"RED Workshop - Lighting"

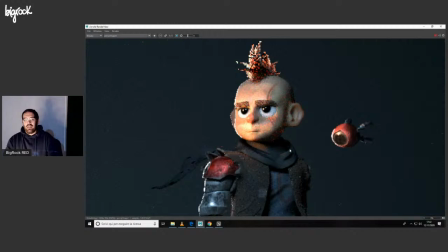38:37 Volevo questo fascio di luce del mio tramonto sul volto, sul taglio della spalla, qui, per crearmi anche lo speculare sul robottino.
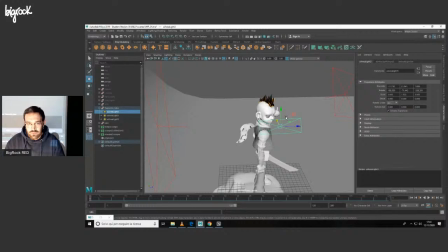38:49 Questo come ho fatto? Logicamente, rimpicciolendo di tanto la mia highlight, abbassando di tanto il mio spread, ma non alzando tanto l'esposizione, perché attenzione, quando si abbassa tanto lo spread,
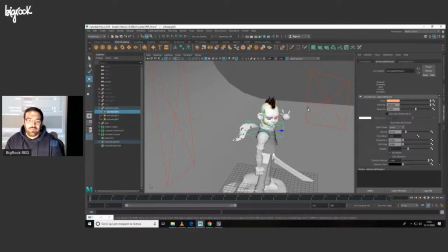39:05 c'è il rischio di bruciare il nostro modello. Quindi attenzione a non spararla al massimo.
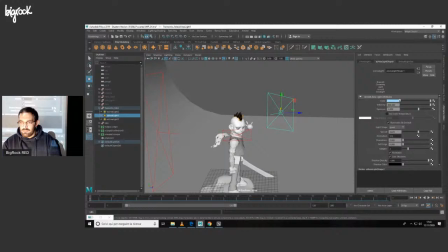39:12 Comunque bisogna fare tante prove. Poi abbiamo una luce blu
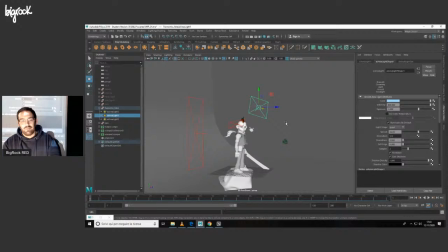39:20 che mi colora sempre la parte della zona d'ombra e che mi illumina anche la zona del limbo.
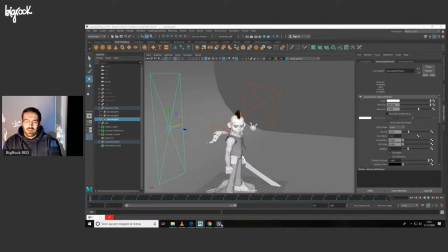39:27 Poi abbiamo la nostra rim bianca, intensità bella alta e con uno spread basso.
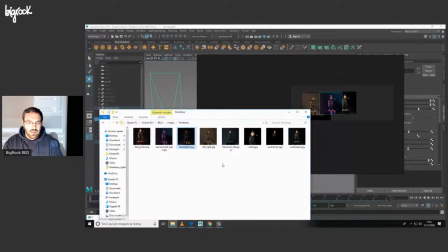39:34 E ora me l'apro
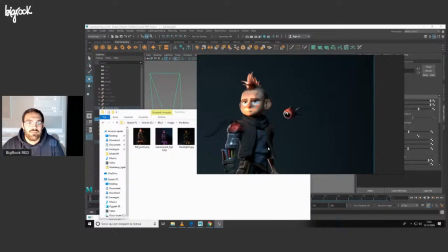39:40 nella mia, eccola qui. Abbiamo comunque il nostro character che è saltato fuori. E logicamente poi sta in fase di post. Logicamente questi sono render
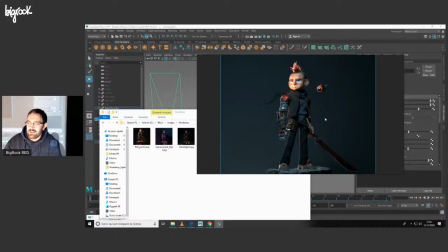40:00 usciti da maglia così, senza nessuna color correction o effettini particolari. Infatti ora vi mostrerò un render che ho fatto con la post-produzione.
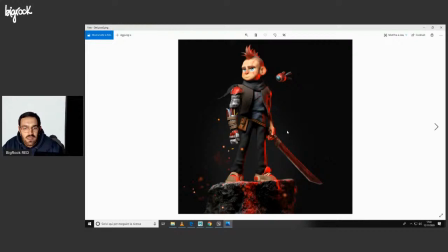40:15 Un attimo che faccio un po' più grande. Ok. Ok. Io gli ho voluto dare una luce bianca, diretta, a 45 gradi, e una rim rossa, con questo sfondo nero.
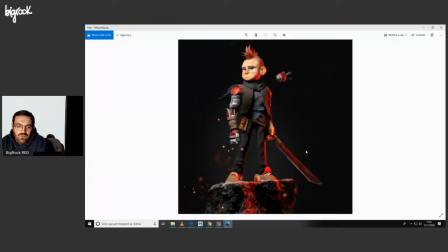40:32 Boh, logicamente poi io ho lavorato soprattutto sulla parte del fuoco, nel senso che comunque dobbiamo accentuare sempre la zona del personaggio, dove è il personaggio. Se vedete qui, ho lavorato un po' con il fuoco per
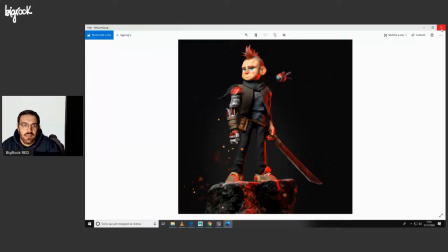40:50 richiamare attenzione sempre sul personaggio, e questi poi i nostri particellari effettini che vogliamo mettere durante la post-produzione,
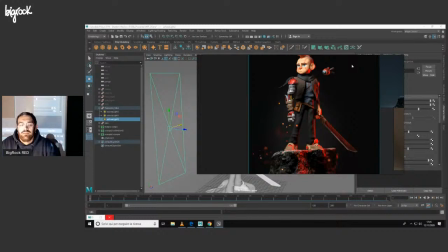40:59 che si possono mettere tranquillamente. Sì, ci sono. Se si volesse creare un fascio detto raggio di sole con della polvere in mezzo, come si potrebbe fare una luce di maglia?
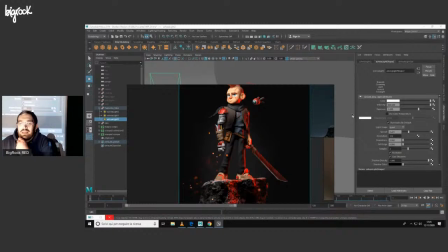41:15 Ok, allora, possiamo tranquillamente fare il nostro fascio di luce netto,
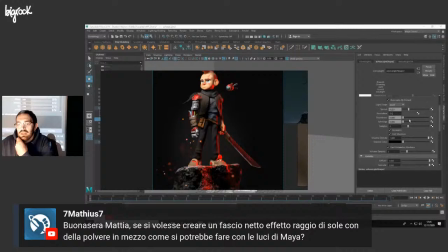41:24 rimpicciolire la nostra area light e lavorare con le volumetriche. Lavorare con le volumetriche non è consigliabile, perché comunque i tempi di rendering di maglia sono
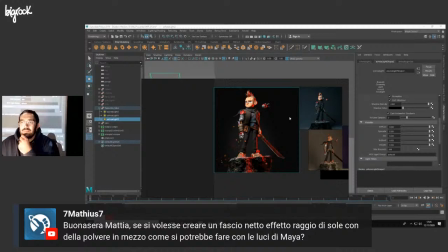41:38 abbastanza elevati, quindi io direi di fare comunque il nostro fascio netto di luce del sole, dopodiché in fase di post inserire dei particellari sul nostro fascio di luce e l'effetto lo possiamo ricreare tranquillamente.
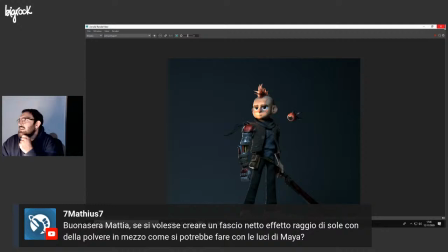41:57 Ora, ci sono altre domande, raga? Ok.
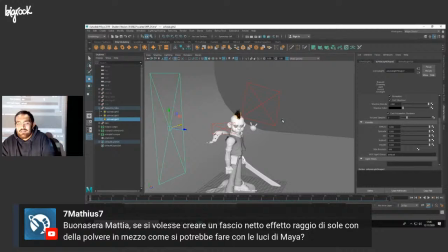42:04 Ora che abbiamo illuminato il nostro character,
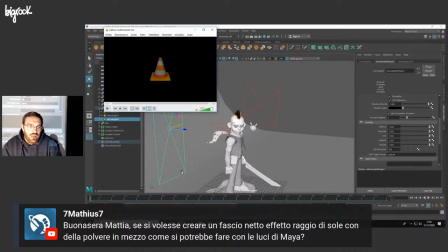42:07 passiamo ad un character un po' più realistico, che è lui.
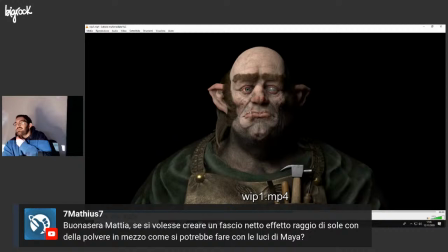42:16 Ok. Lui è l'orco più triste del mondo. E gli ho dato 4 tipi di luci.
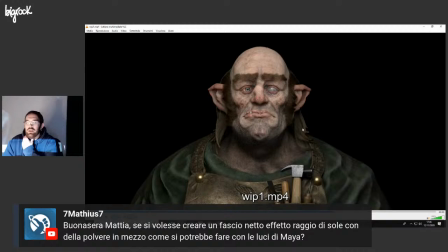42:25 Abbiamo 2 luci naturali, 2 HDRI e 2 luci da set.
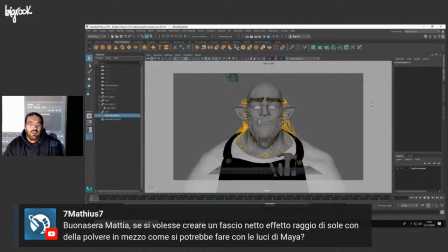42:32 Ok. Come abbiamo fatto questo? Andiamo sul nostro file. Ok. Abbiamo il nostro orco.